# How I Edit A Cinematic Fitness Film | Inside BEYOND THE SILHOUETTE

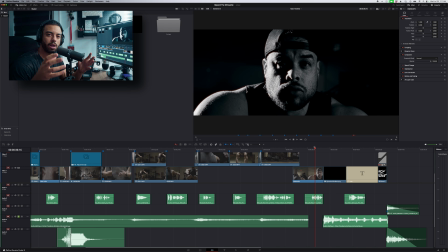(16:31)
This is a subconscious moment for us where the voiceover is talking about trying to be your best self. And so at the end of the video, this is a perfect opportunity to kind of finally see our main hero here raise his head up and becoming the person that he was always supposed to become. In the beginning of the video, he comes down.
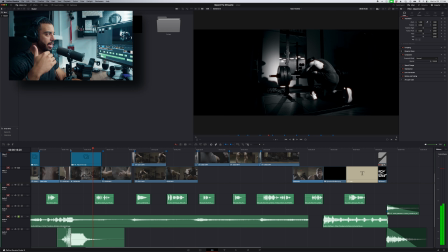(16:53)
You see him drop his head. He physically drops his body. But then by the end of the video, you see him come up, right? Again, that contrast, playing with that full arc of a story and allowing the viewer to have this full experience going from, quite literally down on one knee, kind of destroyed, to raising themselves back up and seeing that journey in between. All about creating story at the end of the day. So that was essentially the main rough edit with just the music kind of played in. Again, leaning into a lot of the things that the song itself had to offer. But now, how can we kind of spice things up just a little bit?
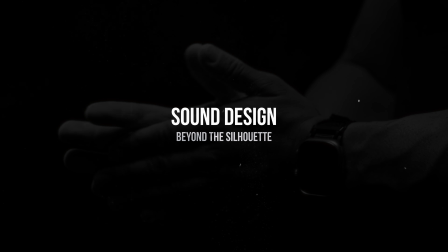(17:36)
And so what we can do is we can introduce a little bit more sound design within it.
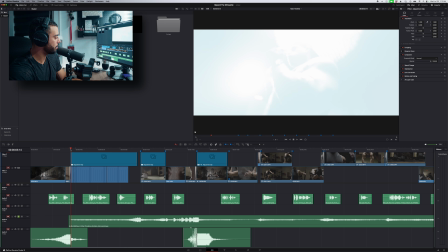(17:42)
So part of the thing that I didn't necessarily fully like about this song is that it starts a little too abruptly.
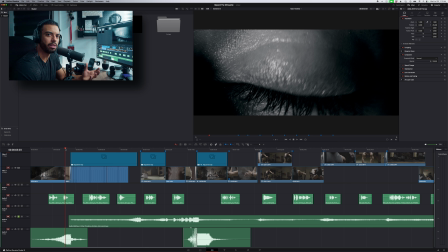(17:49)
There's really no sort of moment to kind of breathe and really set the scene. You're just immediately in the action. So again, if we kind of play it from here,
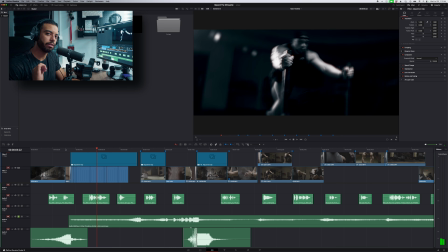(17:59)
just immediately getting into that violin going back and forth, right? But what happens if we kind of set the stage a little bit? So if we kind of turn on a few more layers here, what if we introduce some kind of riser, right?
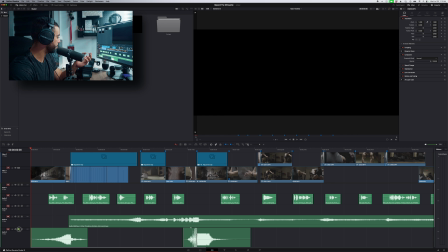(18:11)
Something that's kind of bringing us into the fold. And so we have this song written down here. If I kind of just remove the music and now we kind of focus on the sound design a little bit. By introducing that riser, it allows us a moment to be able to introduce the story a little bit more, introduce the space and the environment and what's going on,
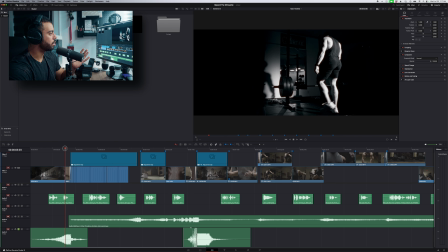(18:34)
of seeing this athlete walk towards this barbell before we immediately get into the action.
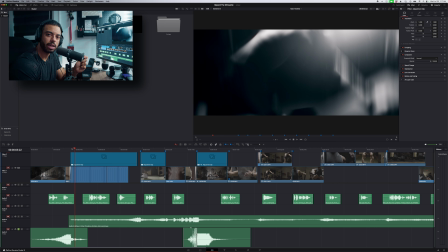(18:40)
Again, it allows for a little bit more storytelling, just this one sound design element. From that point, we then introduce the ticking that you may or may not be hearing in the background a little bit as you're kind of going through all of those different shots.
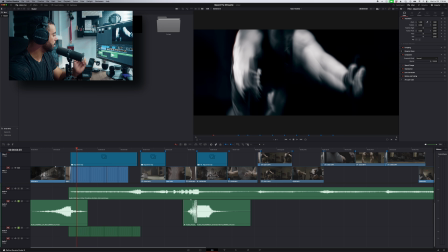(18:55)
And so if I kind of solo the track below it, and we just only play that,
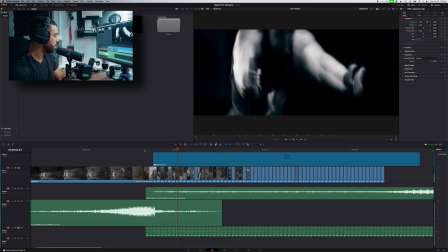(19:00)
and let's just zoom in here just a little bit, you'll hear, as each shot is going by,
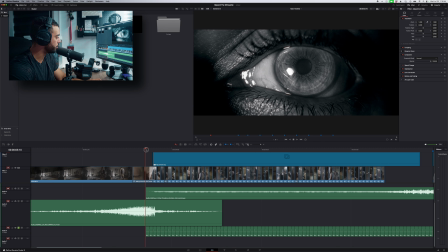(19:06)
kind of helping us transition from shot to shot, you hear this ticking that's going on.
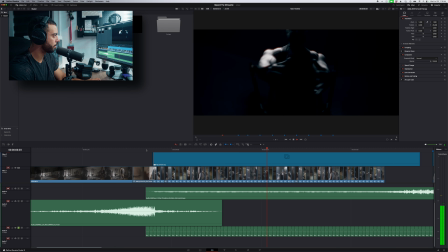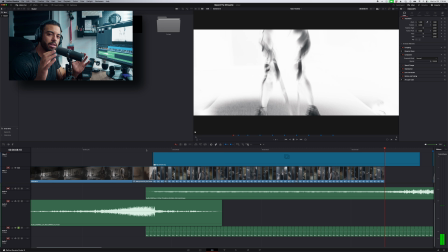(19:18)
This is not something new. This idea, once again, strived from watching other people do their work, seeing how other people edit their videos, and being very meticulous and listening properly and watching carefully in terms of what is happening within the video. Not just watching it, and enjoying it the one time and moving on, but rather going back and watching it 2, 3, 4, 5 times to kind of dissect it a little bit and kind of be intrigued about how someone might have done something. And so I can't quite pinpoint when or where I saw this before, but I definitely know I've seen hypercuts going back and forth and hearing this kind of ticking, kind of like, pinwheel kind of going on. And so I knew in my head when I was introducing this many cuts back to back to back for that long that I wanted to introduce something to kind of help us get through all of that through an extra layer of sound design.
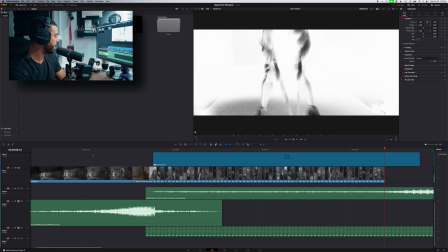(20:13)
So now if we introduce that riser with the ticking,
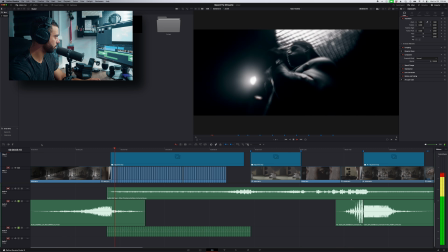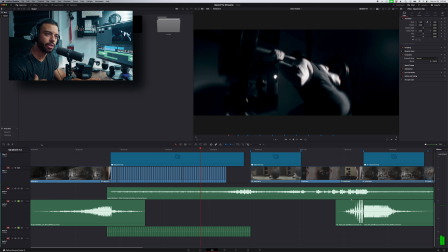(20:25)
a little bit more intriguing, kind of helps us get through those initial kind of phases of things a little bit. From there, I wanted to emphasize the dramatic hit that we get with the music.